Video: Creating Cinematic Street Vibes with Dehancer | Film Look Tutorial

And me personally, so far I've used the linear one and the Kodak 2 and the Kodak 2383 version.
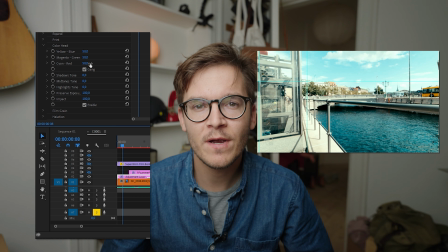8:13 Then you have a color head, and this is another creative way that you can add a certain look to your profile if you don't think that you are right there with the emulation that you have applied. And yeah, I didn't use it for the action cam, but it is another tool for you to use if you want to tweak your clip further. Then we have film grain, perhaps the most iconic effect you can add to your footage if you want to get this cinematic filmic look.
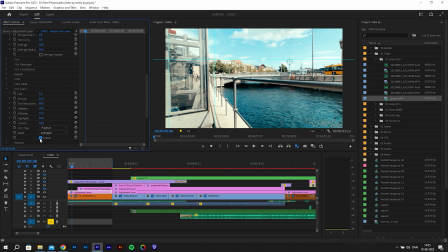8:40 For me personally, I really think that the film grain that you get from Dehancer is way better than the film grain that you can apply directly from the effect in Premiere Pro. So I really like this effect here. And again, there are many options for you to tweak inside the film effect, and you don't have to mess with them all.
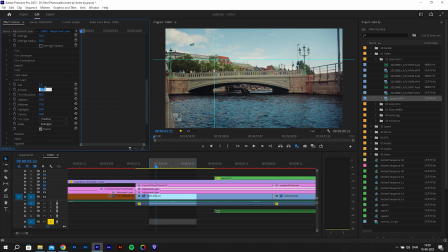8:58 Because my computer is pretty slow, I think it can be a bit hard to see what actually happens when you adjust a slider.
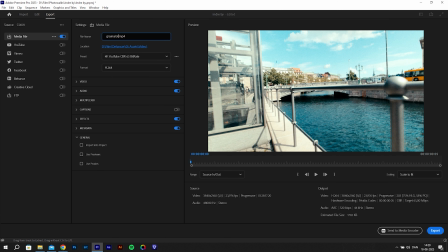9:05 So to work around with this, an option could be to try to add some of these effects or push some of these sliders,
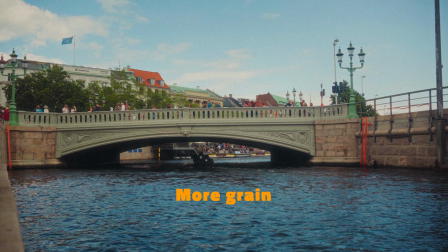9:12 then export a small clip and then do another one and with some other settings,
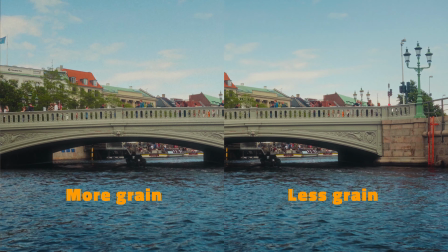9:17 and then export that, and then you can compare. And I would definitely do this if it comes to like the amount of grain and the size of grain, because if you overdo this, it can also become too much, I think. But already by now, I think that we have taken this boring flat GoPro footage and turned it into something that is way more enjoyable to look at, and something that makes these kind of street photography videos a bit more interesting to see. But besides the film emulation profiles and the grain, there are a lot of different effects that you can apply that would also enhance the feeling of this analog film look.
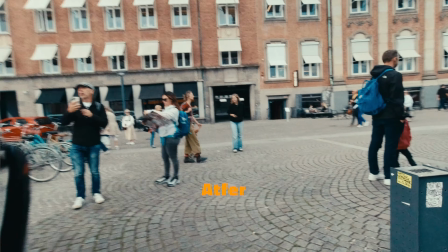9:56 that we want. So we have halation, we have bloom, we have gate weave, and we have film breadth that are all really cool effects that I don't know if you can find anywhere else that we can apply to the clip to make it look more analog if you like. Halation is this effect that will become visible around the highlights as this kind of reddish orangey look,
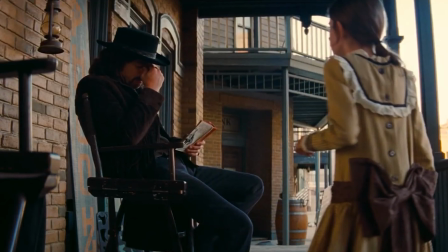10:19 and it will wrap around the highlights and give this really cool effect. It can also produce this red glare in the midtones, which is mostly affecting the skin tones. And I think this looks really cool, but this is also a really machine heavy effect. And my machine here, my old laptop, do struggle a bit when I'm trying to edit this.
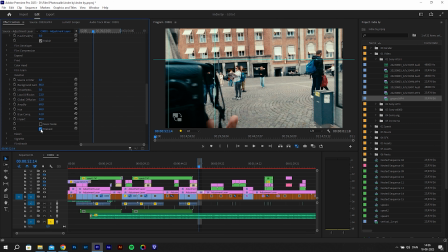10:39 So it can be hard to see what actually happens when I push a slider because my machine is really slow to respond. But I've found that the halation effect is most pronounced when the source limiter is at its lowest and the background gain is at the highest. And if you set amplify to the maximum, this can be a really good starting point. Then you can gradually just reduce the overall effect until you get a look that you like. And if you're working with skin tones, which I'm not here, but if you increase the global diffusion,
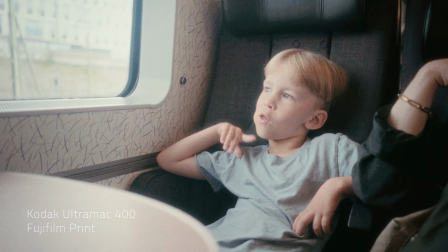11:11 this can be an instant way to naturally enhance any portraiture that you have in your clip,
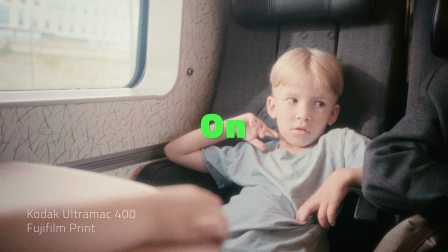11:16 because it's filling the skin tones with a warm and vivid tone. So the bloom effect works really well with halation, I think, and the bloom effect brings this misty,
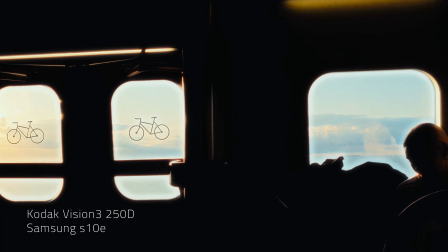11:27 dreamy look to your footage, and it's more or less like using a mist filter. I have earlier made a tutorial here on YouTube on how you can fake this look by using effects in Premiere Pro,
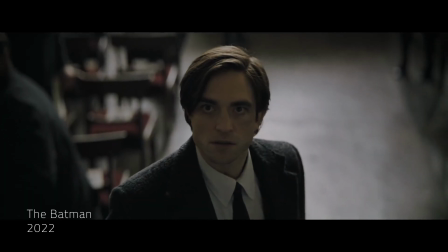11:37 but I think the effect here in Dehancer is way more easy to use and also produces a better result. And yeah, if you use this with halation, I really think it adds something cool to your clips. Like you can see here, if I turn it on and off,
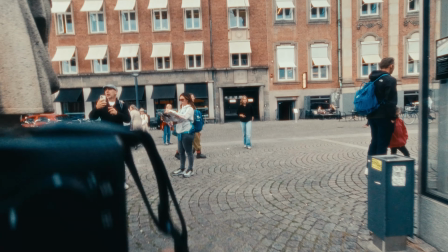11:49 there's just like this little glow to some of the highlights around the footage, and yeah, I really like this.
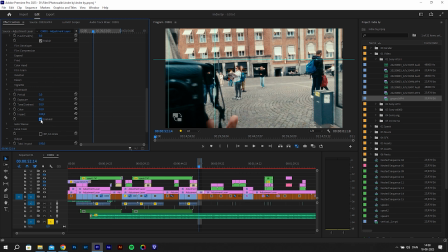11:58 Then we have film breadth. This is an accidental change to the exposure and
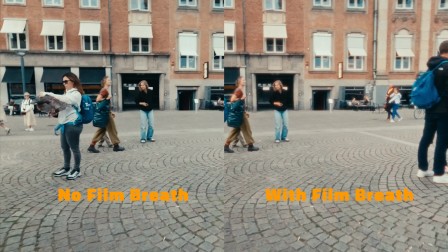12:04 contrasts from frame to frame that some film cameras will produce. And if you use this correctly, I think that this can greatly improve the experience.